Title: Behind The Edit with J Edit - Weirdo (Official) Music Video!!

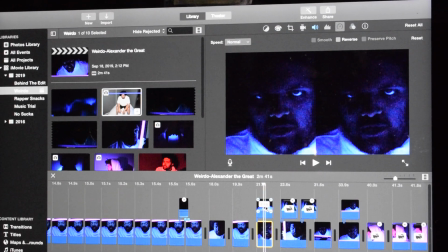4:18 So I took this clip, I inserted it, it's only 2 seconds long. I took it, I copied it, placed it right over itself.
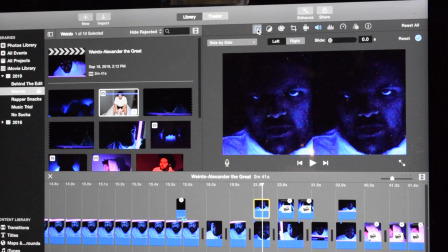4:25 And then rather than doing the opacity, I came up here and we can do a side-by-side.
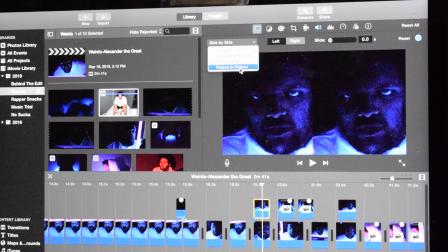4:31 And the opacity comes into play when you do a full cutaway. Okay, but the side-by-side allows you to do left-right, right-left.
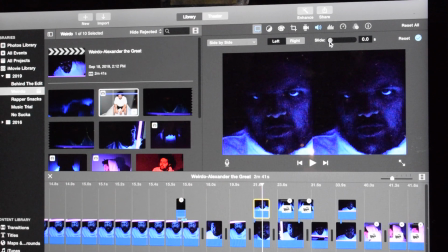4:42 And you can choose which way the video slides in or out as well.
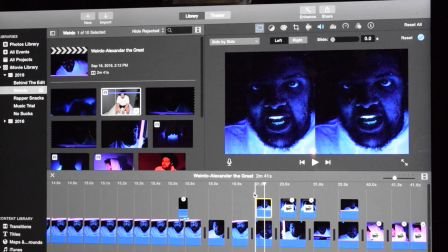4:47 So that's a really cool technique. I'll play that little short part there.
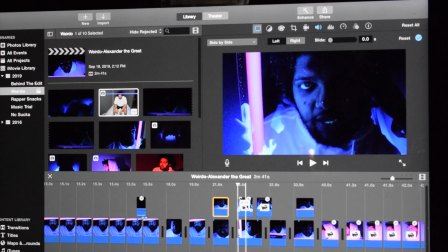4:52 The next line, I'm a class clown, so I overlaid another video in the background just kind of to give it that dynamic.
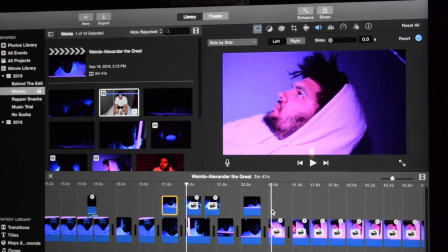4:59 Here we're coming through. I like we did last time, I like the artist to be still at certain points in the music video.
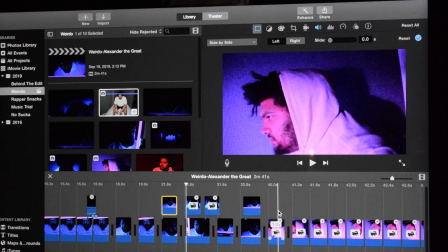5:07 So here I'm doing some camera work to still give it movement, but it's a still picture as far as the artist is concerned.
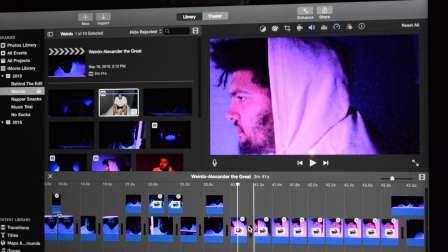5:13 So coming out of that, we have some edits, and I'll go ahead and show you that because I want to show you how I did it.
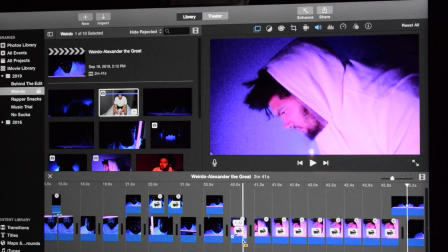5:20 So to get that movement, again, there's no sound in this portion to match with the lyrics,
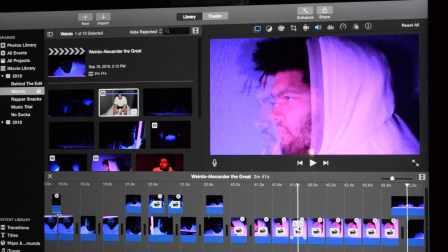5:27 but to get that movement that I have through this section, what you're going to do is click on these,
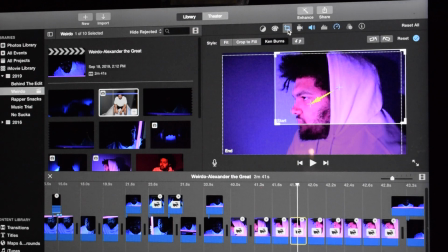5:33 go to the crop section, and then it's the Ken Burns.
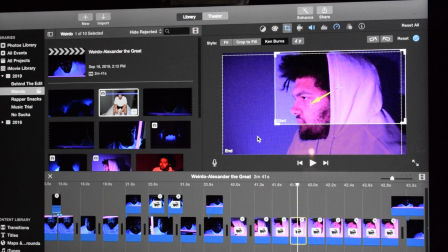5:37 Okay, you can see here I start the video top right, it ends full screen or close to full screen towards the bottom left.
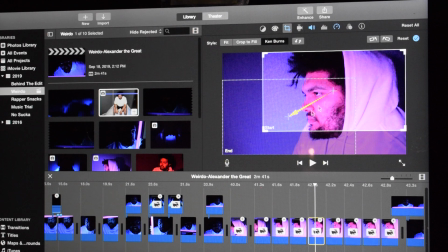5:44 When you go from this one to the next one, you can see it's again the same motion where it's starting from, but I have a smaller clip, so that's what's going to help add to the movement. The next one we're following along,
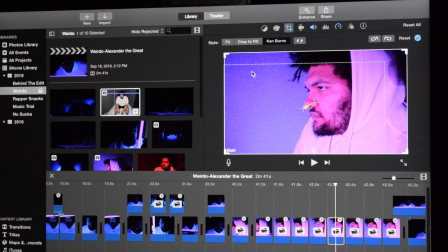5:56 we'll click on Ken Burns, so just a different outline to that edit, and that's what's giving it the different looks.
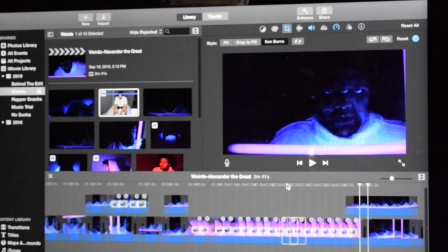6:04 Okay, as we're coming out,
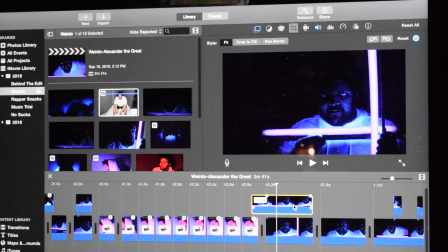6:08 again we have more videos overlaid through this section here, and that's actually a pretty cool visual, so go ahead and watch that.
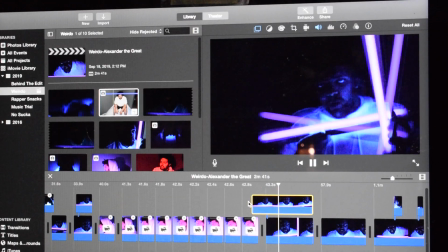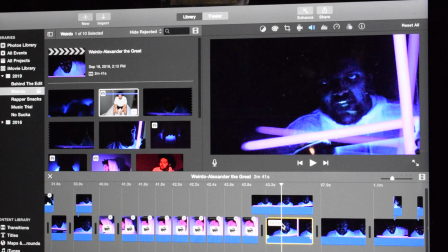6:22 So again, I did that the exact same way. We took this clip, we copied it, overlaid it, changed the opacity,
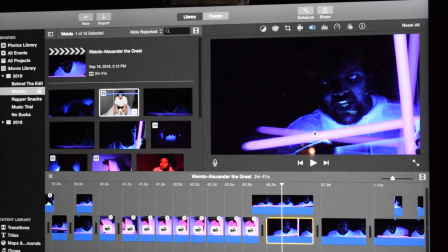6:29 started it a little bit off, and that's how you get the difference in the two pictures.
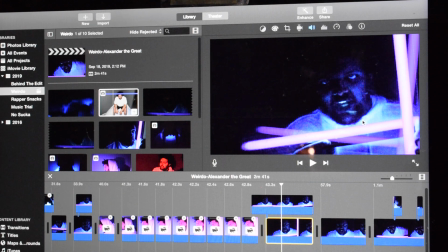6:34 So they're just a little bit out of sync, but that's how I made that effect that I wanted.
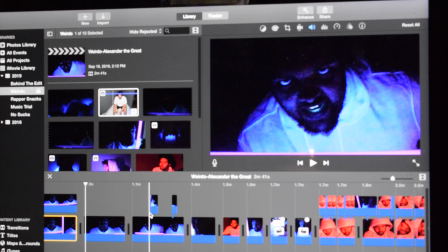6:39 So we'll keep moving along. There is a couple cool edits. It uses the word laser beam, so that's why I brought this in here. Just a different shot that we had, but I let it fade out pretty quickly, just a quick run through the shot.
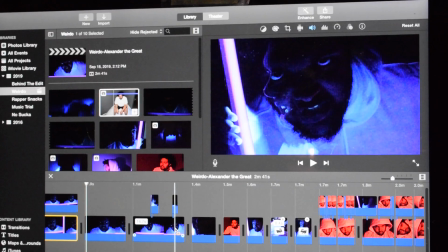6:51 Again here, the words match, so we took the same section of this video, put it up here.
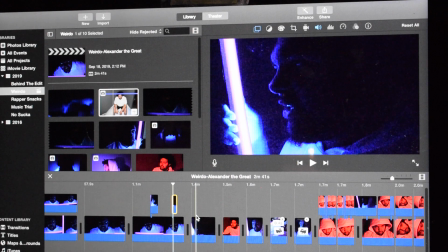6:58 It's only a couple seconds long. Coming back out, this is just a standard shot.
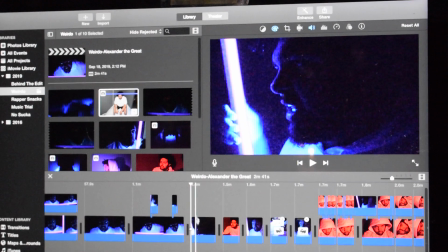7:05 There's nothing overlaid on it. There's no color change to it.
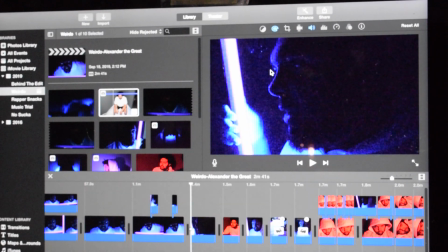7:09 Actually, there is a little bit of color correction, but you want to do that on most of your video sections. That way you can really make sure that you're keeping it consistent throughout the video, okay? So this section, just a close-up, again on his words.
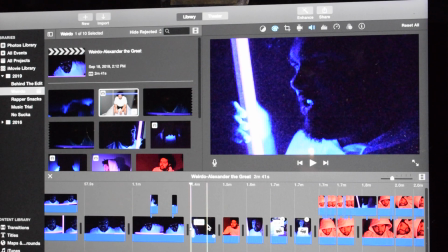7:21 We talked about that in the last video. It's important for me, especially for this artist, to bring it through that he does really have the ability to rap like this, which is pretty incredible.
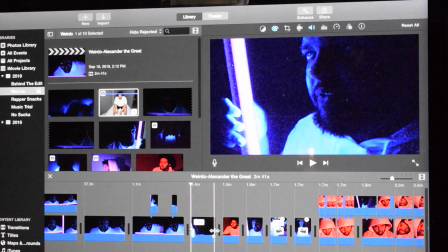7:32 So I wanted to focus on that again in this video like we did the last one. Now, just do a color change.
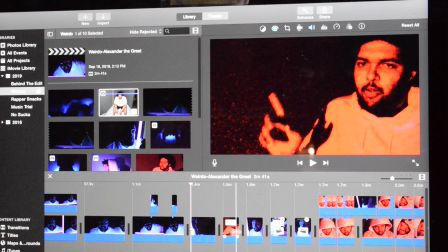7:38 Not as happy with how the color and lighting turned out on this. I probably could have used a backlight or something to make this a little bit better, but when I got in the edit, we just went with the color change. That way we had some different dynamic to the dark blues and purples that are going on through
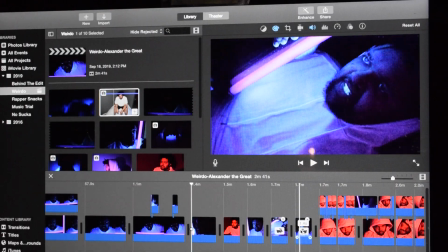7:56 most of the video. Another section, I'll play this one for you.
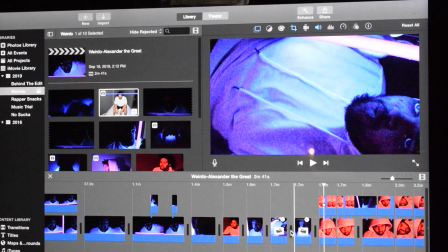8:01 So that's just sped up, and that was natural camera movement to it, the rotation, and the video is just sped up.
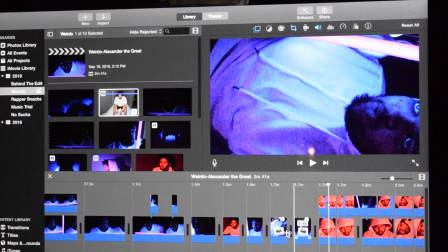8:08 That's a pretty simple edit there.
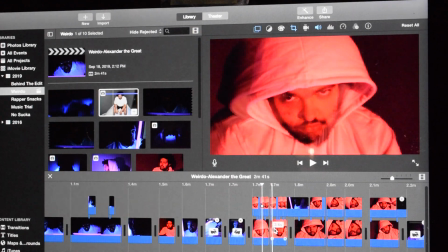8:12 Now again, back to the still photos, but it's my job to add some dynamic to that.
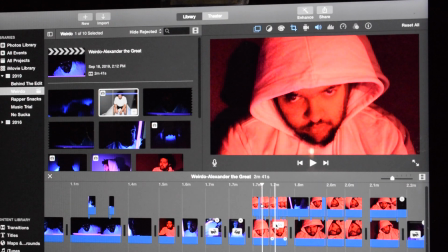8:18 So even though it's a still photo of the artist, or not a photo, but just a still frame around the video,
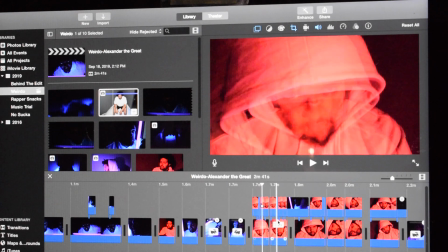8:24 and then over the top of that, I just, again, cut up the same video more times into shorter sections and offset those.
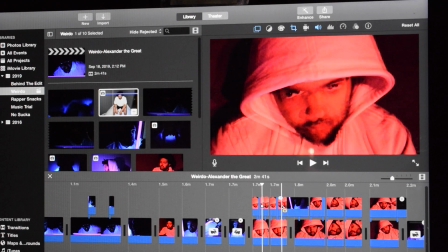8:33 That way it's coming in and out of that frame. And then you'll also see that little bit of Ken Burns going on, and that's what we talked about before.
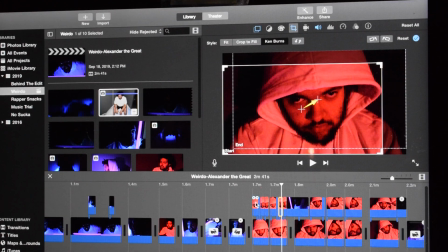8:41 So each one of these has a Ken Burns effect on it.
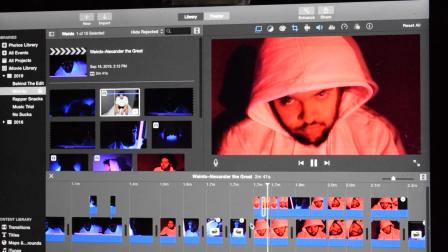8:43 That's what's giving the kind of shadowy movement behind, and then the overlay is how we're getting that second video coming through to us, okay?
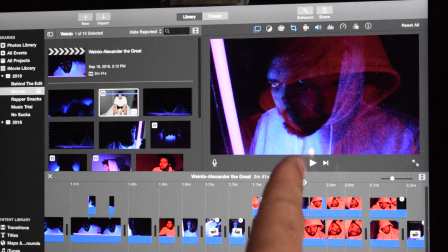8:53 Same thing here. You can still see the red hood in the background.
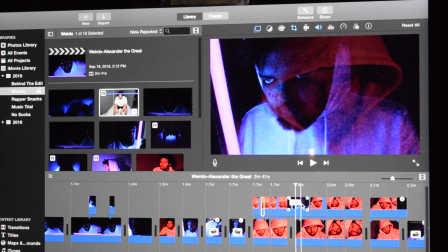8:57 I thought that was pretty cool, so I just left it and overlaid the purple scene back over the top of it.
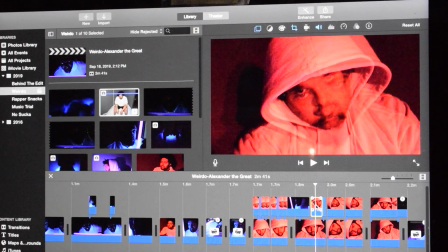9:04 So we're coming through here, again, natural camera movement. We do go through a color change that works with the words.
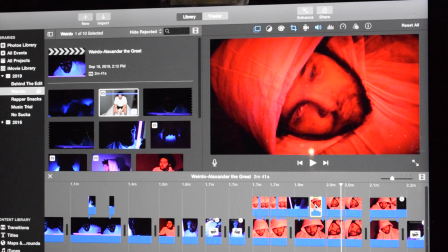9:14 So even just that little bit of deeper red still gives you another dynamic to the video.
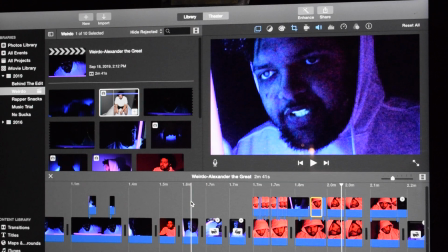9:18 So when you're as low budget and as straightforward as we are right now, it's a little bit hard to get some of those shots.
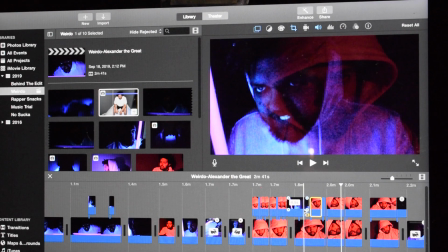9:26 So the more dynamics you can put in the edit, you know, the better the video is going to be.
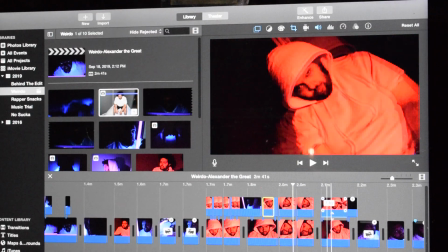9:32 Again, coming through there, all pretty straightforward.
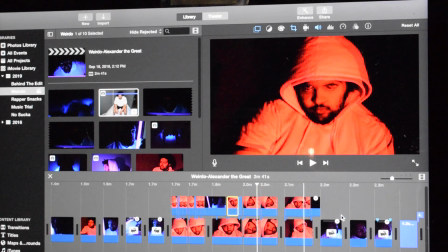9:35 This is a different red tint because he's using lyrics that match that.
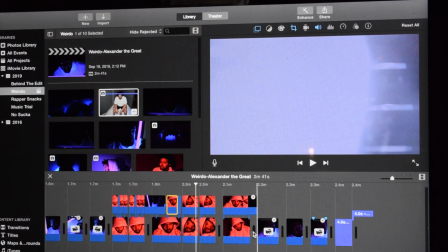9:41 Here we go. I'll go ahead and play out the end of the video for you. I tried to match his head movement through this section with the beat just on our way out.
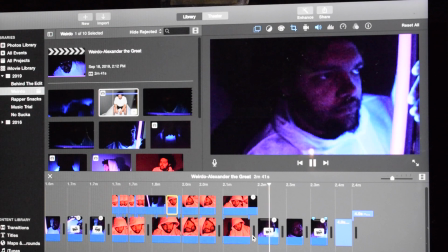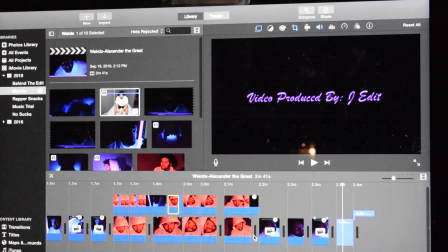9:58 And you probably saw that still shot. You can do a screen capture, it can go all the way out, and then it looks more like this.
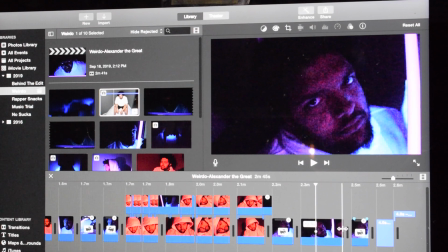10:07 But that wasn't beneficial to our video, so because again we came back in with the movement, we're keeping it all
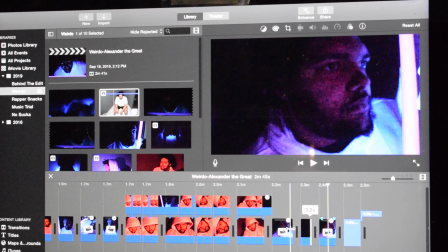10:15 actually here.
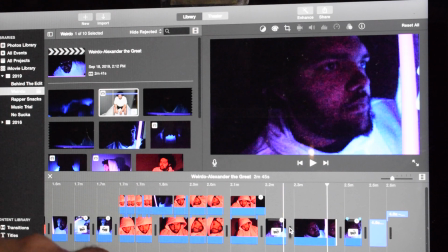10:16 And then if you're using iMovie, cool trick, Command Z, took it back to my last step, Command Z takes it back to where we had it originally, 0.8 seconds.
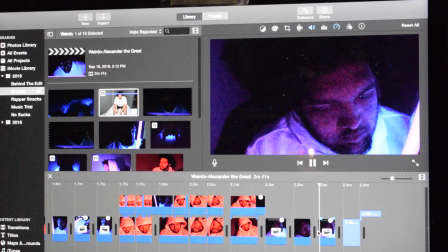10:25 In the last section, I'll go ahead and play it out for you, and then we just have the title screens to end it.
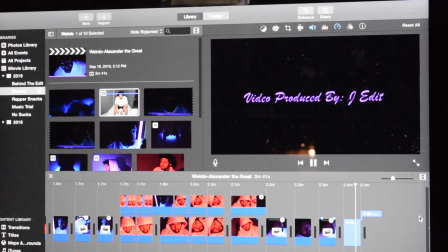Alright folks, so there you have it. That was behind the edit of the Weirdo music video by Alexander the Great. Again, come check out all of our things. I try to keep this one a little bit shorter, so I apologize if I went a little bit faster through the edit. I'm really trying to figure out what you guys want as far as video style, length of time. I'm assuming under 10 minutes is going to get across a little bit better to the audience, so that's what I'm trying for this one. I'm trying to keep this one under 10 minutes. If you liked the 17-minute longer video, please let me know down in the comments below. Leave any advice that you have as far as editing goes, what you did or did not like about this video. Again, we're both growing our channels. Go check out Alexander the Great. His links will be in the description below. And we'll see you next time, back with another Behind the Edit.